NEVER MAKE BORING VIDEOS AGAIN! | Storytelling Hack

अब मेरे हिसाब से कोई भी कंटेंट बनाते टाइम 4 ऐसी चीजें हैं जिन पे अगर आप थोड़ा सा भी झूठ का मसाला डाल दो तो आपका ओवरऑल कंटेंट, उसकी स्टोरी टेलिंग और आपकी ऑडियंस का एक्सपीरियंस मच बेटर हो जाएगा। और इसे करना एक्चुअली बहुत ही ज्यादा आसान है, उतना ही आसान जितना होस्टिंगर पे एक वेबसाइट बनाना।
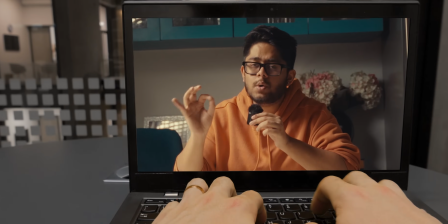आज के टाइम पे हैविंग अ गुड वेबसाइट इज अ मस्ट, चाहे एक पोर्टफोलियो बनाना हो या फिर एक स्टोर लॉन्च करना हो, एक अच्छी वेबसाइट बहुत जरूरी है। तो अगर आप अपनी अच्छी वेबसाइट बनाना चाहते हो, स्टार्ट बाय गोइंग टू होस्टिंगर।
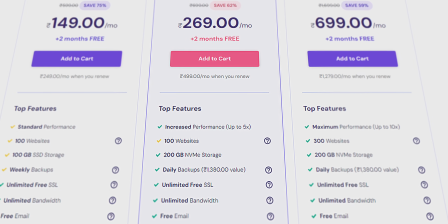होस्टिंगर ना ही सिर्फ आपको इंडिया में अफोर्डेबल प्रीमियम प्लान देता है, बट साथ साथ में आपको एक फ्री डोमेन और एक फ्री ईमेल भी देता है, जो बहुत ही ज्यादा प्रोफेशनल लगता है।
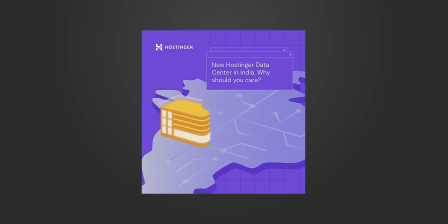इनके डेटा सेंटर्स इंडिया में ही है, तो स्पीड, रिलायबिलिटी और अपटाइम इनके हमेशा टॉप नॉच रहते हैं। और अगर ये प्लान्स ऑलरेडी अफोर्डेबल नहीं लग रहे रहे थे तो चेकआउट के टाइम पे कूपन कोड अंगद यूज करो और 10% और ऑफ मिल जाएगा।
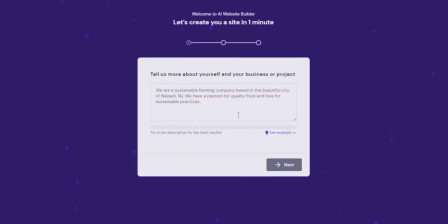होस्टिंगर मेक्स मेकिंग अ वेबसाइट रियली इजी। जिसको वेबसाइट नहीं भी बनानी आती कैन गेट अप एंड रनिंग रियली रियली सून। गो ट्राई इट राइट नाउ, नहीं पसंद आया 30-day मनी बैक गारंटी है। चेक इट आउट राइट नाउ, लिंक इन डिस्क्रिप्शन। अब आपकी वीडियो की राइटिंग या फिर सिंपली इसको स्क्रिप्ट बुलाते हैं, डिसाइड करते हैं वीडियो के अंदर क्या बोला जाएगा और क्या दिखाया जाएगा। अब देखो, अपनी स्क्रिप्ट में आप कुछ भी बोल सकते हो, आपकी कहानी है। बट इसको ज्यादा इंटरेस्टिंग बनाने के लिए दो ऐसी चीजें हैं जिनको यूज करके कहानी नेक्स्ट लेवल चली जाएगी स्क्रिप्ट के मामले में। और पहली चीज है, वेट फॉर इट, सस्पेंस। हम सबको पसंद है मर्डर मिस्ट्रीज, हम सबको पसंद है थ्रिलर मूवीज, हम सबको सस्पेंस पसंद है। क्योंकि अगर आगे कुछ होने वाला है और हमें नहीं पता क्या, तो वी वेट टू वॉच इट, और ये हमारी कहानी को भी काफी बेटर बनाता है।
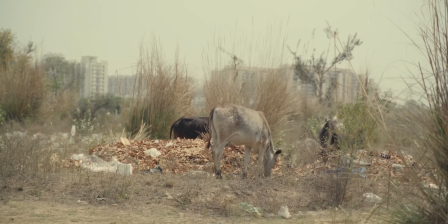और दूसरी चीज है ह्यूमर गाइस, क्योंकि सबको हंसना पसंद है। अब जो आपने अपनी स्क्रिप्ट में झूठ बोला है उसको कैमरा ऑन करके फिल्म करने का टाइम आ चुका है। और फिल्मिंग के टाइम पे तो हम ऐसे झूठ बोलने वाले हैं जिससे आपका इंसानियत पर से भरोसा ही उठ जाएगा। जैसे कि बिना खिड़की के कमरे में भी एक खिड़की डाल देना। अगर आप भी अपनी वीडियो में एक फेक खिड़की बनाना चाहते तो वही करो जो हमने किया, जो ज़्यादा कुछ नहीं है।
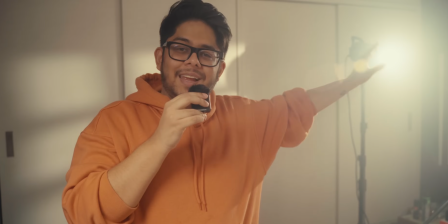हमने सिर्फ एक मिरर के ऊपर बहुत तेज लाइट मारी हुई है और उसकी रिफ्लेक्शन को हम एज अ विंडो यूज़ कर रहे हैं।
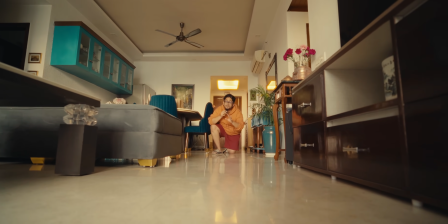इनफैक्ट अगर अपने कैमरा एंगल्स को सही यूज करो तो आपका कैमरा भी एक कुत्ता बन सकता है।
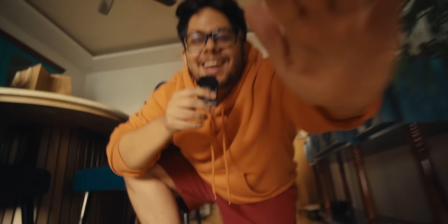कम हियर, आजा आजा आजा आजा, यस गुड बॉय गुड बॉय।
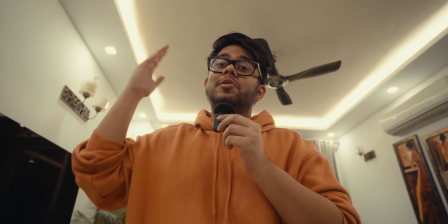और इन्हीं कैमरा एंगल्स को यूज करके आप अपने 6 फुट के दोस्त को भी एकदम छोटू सा दिखा सकते हो। अब देखो, मैं पहला यूट्यूबर नहीं हूं जो आपको बताने वाला कि आपकी वीडियो में म्यूजिक और साउंड इफेक्ट जरूरी है, और डेफिनेटली आखिरी भी नहीं रहने वाला। मगर म्यूजिक और साउंड इफेक्ट्स को अच्छी तरीके से यूज करके आप अपनी वीडियोस में वो चीजें डाल सकते हो जो आप डालना तो चाहते हो बट असली में कभी थी ही नहीं। वीडियो में गंजी चुड़ैल चाहिए, आ जाएगी। इनफैक्ट अगर आप साउंड और लाइट की पावर साथ में यूज करो तो बिना थॉर बने भी आप बिजली चमका सकते हो। पर इस स्किल को ध्यान से यूज करना, ये इतनी ओवर पावर्ड है कि ज्यादा करोगे तो घर पे पुलिस आ जाएगी।
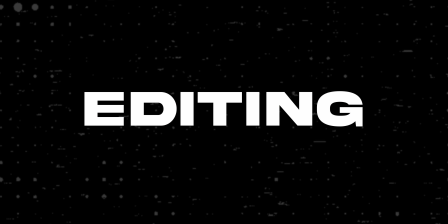अब अगर आपकी एडिटिंग स्किल्स अच्छी हैं, तो आप कितना भी बड़ा झूठ बोल सकते हो।
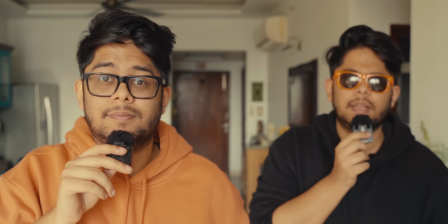फॉर एग्जाम्पल, आपका एक जुड़वा भाई है।
क्या मतलब मैं असली नहीं हूं?
इनफैक्ट मेरे हिसाब से तो एडिटिंग के टाइम पे सबसे ज्यादा झूठ बोला जाता है।
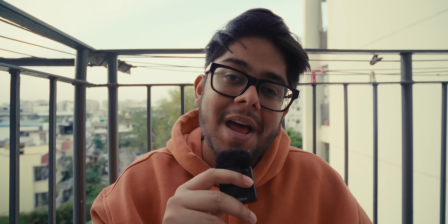ये जो नाइट का सीन है, ये नाइट को फिल्म ही नहीं हुआ, ये शाम को फिल्म किया था हमने, और बस थोड़ा सा एडिटिंग का और कलर ग्रेडिंग का जादू है इस पे।
क्या तुम्हें लगा स्क्रीन पे 10 days लेटर लिखा है तो मैं 10 दिन बाद आऊंगा?
लगता है तुम अभी भी वीडियो का पॉइंट नहीं समझे, क्योंकि ये भी